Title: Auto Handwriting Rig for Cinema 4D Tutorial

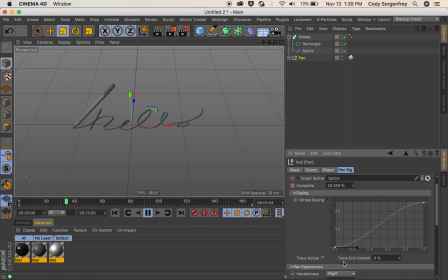4:09 All you have to do is the same little trick with our expressions, but we're going to use this trace end growth parameter now. I'm going to say expressions, set driver, and the sweep.
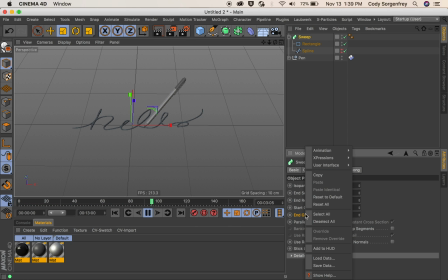4:21 We'll use our end growth, and we'll say right click, expressions, set driven, absolute, and there we go. Now our pin is tracing our spline once again. Either way works the same. It's kind of up to you how you prefer it work.
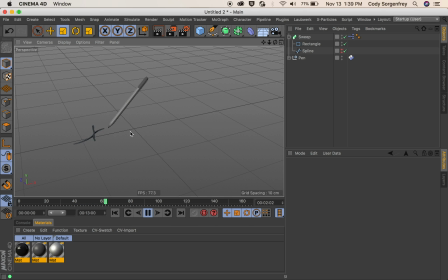4:40 I want to go ahead and show you a couple parameters of the pin and how we can get this animation looking nice. So we're going to jump into our pin rig and walk you through some things.
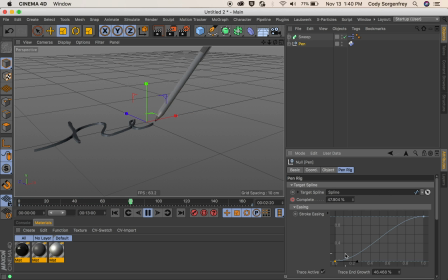4:53 The first thing is this stroke easing. We can make it so that we start our stroke gently, and in the middle, we're going nice and fast, kind of like an aggressive rider would do. So here we go. Our stroke will start nice and easy in the middle. Boom. There we go.
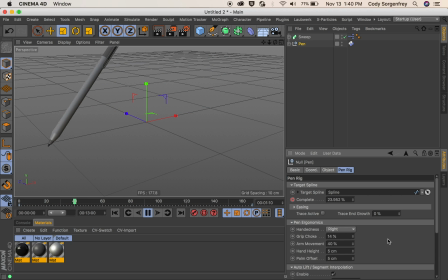5:12 And it eases it out of the tail. So that's how the easing works. In our pin ergonomics, we can change the handedness of the hand that holds our pin. So if we want it to tilt left like you are a left-handed rider, that is what that does.
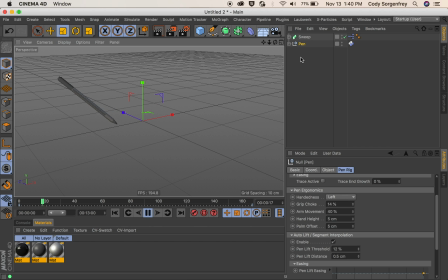5:29 Our grip choke, we'll show you what that does. This is where the pivot point where the pin rotates from.
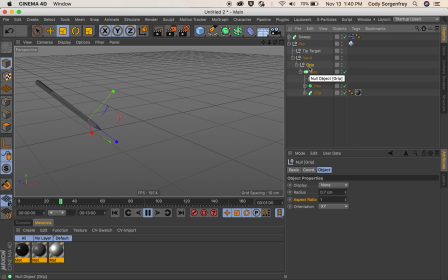5:35 It is essentially where your fingers would be holding the pin. So if I click on this grip null, you can see this is what we're adjusting, the where that grip null is aligned to our pin. So I can come back here.
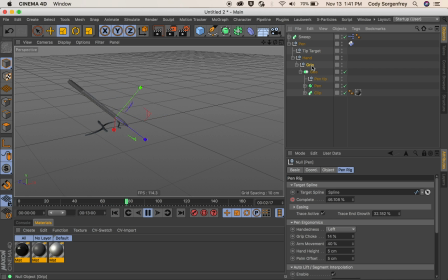5:50 I can lock this attributes window so we can control it. And I can click grip again so we can see what we're doing. And if I adjust my grip choke here from 14% to 100, you can see we're going to be pivoting our pin from the tip as if we're like holding the tip of it with our fingers.
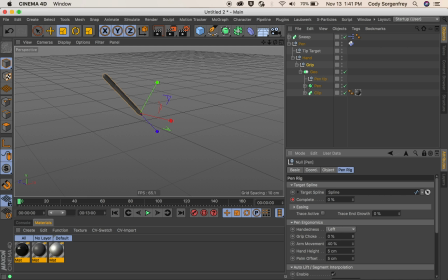6:07 And if it's zero, we can hold it all the way down at the base. This will essentially change how much rotation you get in your pin. See how much that's going nuts now, because no one can really hold the tip of the pin that low.
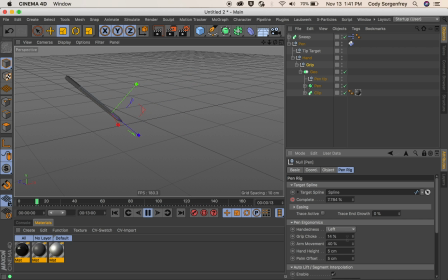6:24 So I'll set this back to 14 where it was, which is a more natural spot that you would hold a pin. Our next parameter is arm movement. This is how much rotating of the pin that is being done. So with arm movement set to 100%, this is very robotic,
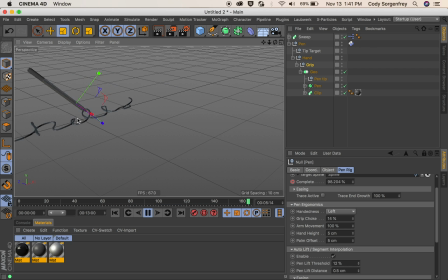6:42 like you're doing all of the writing with your arm and not with any of your wrist or fingers. And if we set this back to zero, this is your arm is not moving at all. You're writing completely with your wrist and fingers, which is not possible in real life.
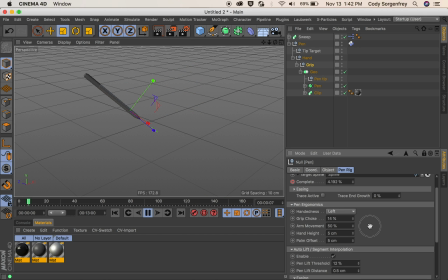6:59 50% around there looks pretty realistic. Your hand height and palm offset, these two are linked. This is essentially changing the angle that your pen is being held at. So if your hand is not as tall, your pen would rest lower.
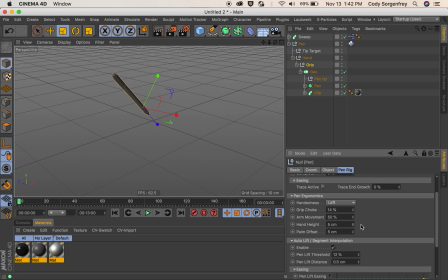7:17 Or if your hand is taller, your pen would rest higher. Same with your palm. If your fingers are extra long, your pen would be at a different angle than if you have short fingers. But these two are connected, so you'll have to adjust accordingly.
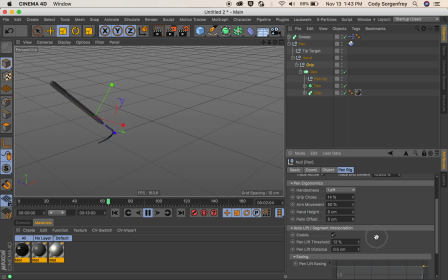7:34 Our next parameter is our auto lift segment interpolation. This is what makes the auto handwriting rig so realistic looking, is that it actually lifts and moves from letter to letter, stroke to stroke. So if you turn this off, this would be essentially the same as just
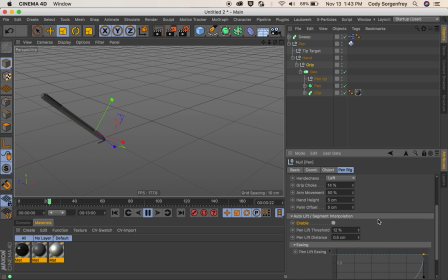7:54 having your pen trace a spline, which might be desirable if you're only doing one big long stroke. If not, then you can interpolate between segments and it will look much more natural. The pin lift threshold,
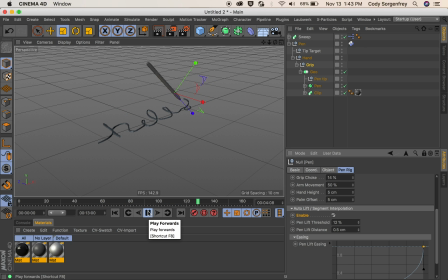8:11 this is what percentage of our guide spline does the pin start to lift and stop lifting.